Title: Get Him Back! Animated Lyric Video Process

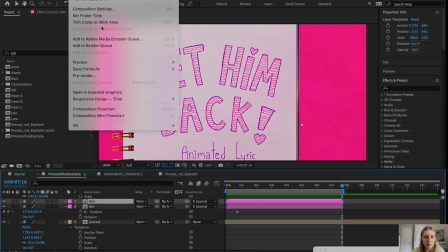I'm just going to also click end and trim this composition to work area here.
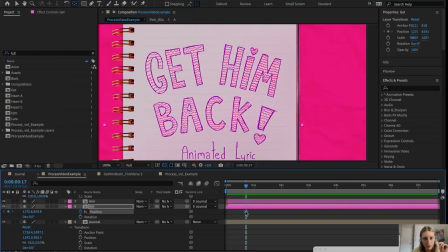So we're hyper focused on just where we are now. So we want it to end up here. But what do we want in the past before it's here? We want the rotation and the position to be here in one spot.
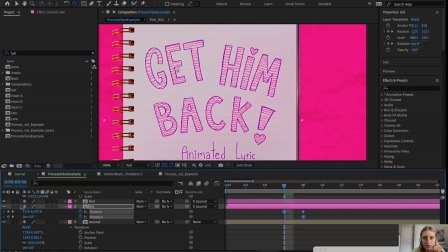And then we want it to be maybe a little bit above and maybe the rotation a little bit up. And then it'll come in from the bottom. So we'll bring it down and it'll be rotated the other way to create some nice motion of it going like popping in like that.
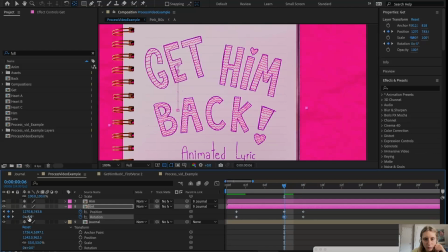Maybe even a little higher and a little bit more. And then you click Easy Ease.
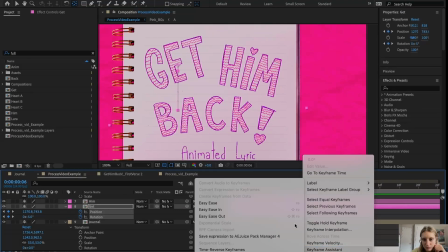That makes the keyframes a lot smoother.
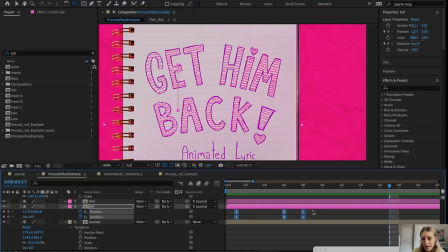And that looks pretty good. Not amazing, but okay. I think it'll maybe be a little less time here. And this is the first thing that's going to happen, so we can just almost put it all the way at the beginning. Get.
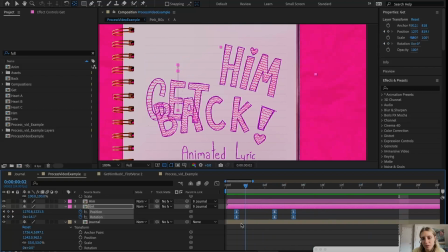And normally I would be timing this to music, which would help a lot with the timing for me. So you might be like, well, that looks stupid. It's just like randomly appearing from there. Well, first of all, there's going to be nothing else on screen yet. But if we move it, it'll just make it so it doesn't appear till like it'll be like that.
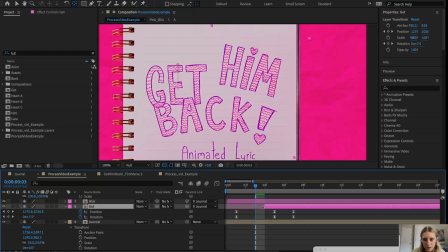And this is like the visibility of the layer when we drag this back and forth. And I am a little rusty. I've worked on other projects, but I haven't worked on this video in a couple months.
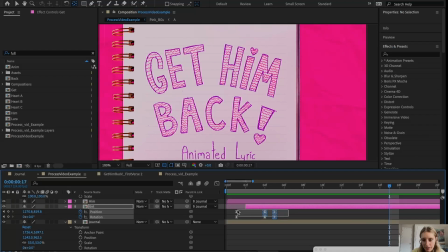So I think that's kind of right. And then what I might do for this video specifically is turn these into hold keyframes. So that means that it'll just appear on that one frame. I think I will put one more keyframe here
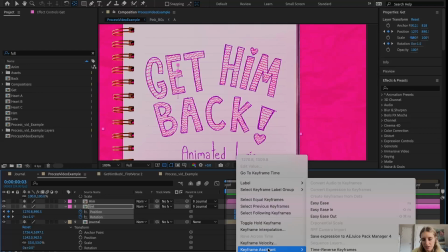and then hold this out, just because I really wanted this video to have a choppy look to it, so I didn't really need all of the frames.
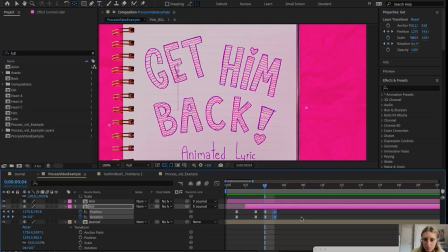Maybe I will make this even higher. Oh, and then what I might do is create another frame here that's like a little bit down and a little bit rotated the other way, so then it's like popping back into place.
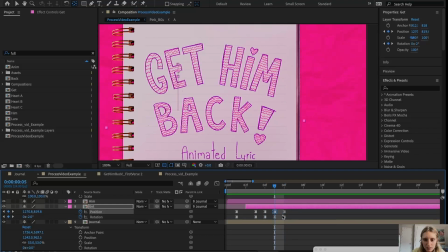And then lower this, move it like that, turn these back into holds,
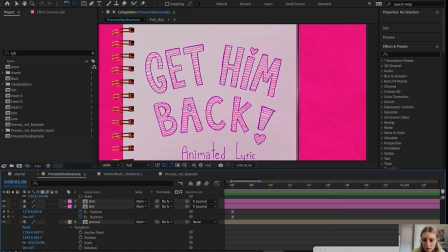and then give this a little more time. That looks good. I think it might be, maybe we want this to be a little longer.
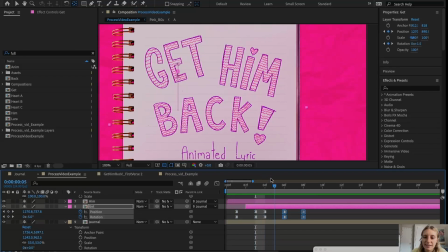Yeah, that's right. Okay, that looks good. I mean, this isn't it's not an exact science, it's just kind of what looks good to me.
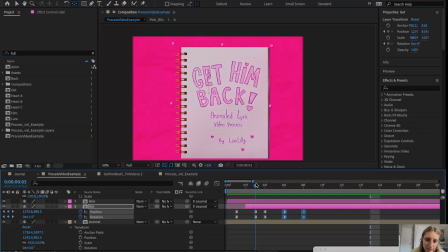So now we have the get, and then we'll just do the next layer, go to the him,
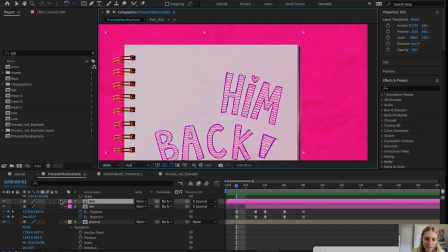and you kind of just figure it out like as you go. Position, rotation. So we want this to come in after, so we're gonna slide this forward. Oh, that would be good, but not that, maybe like over here.
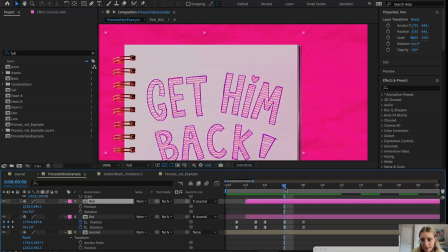I also want to make sure that the line foil is lined up with the other ones. So sometimes I would just move it like this, that way it doesn't actually move the layer, it just moves the visibility.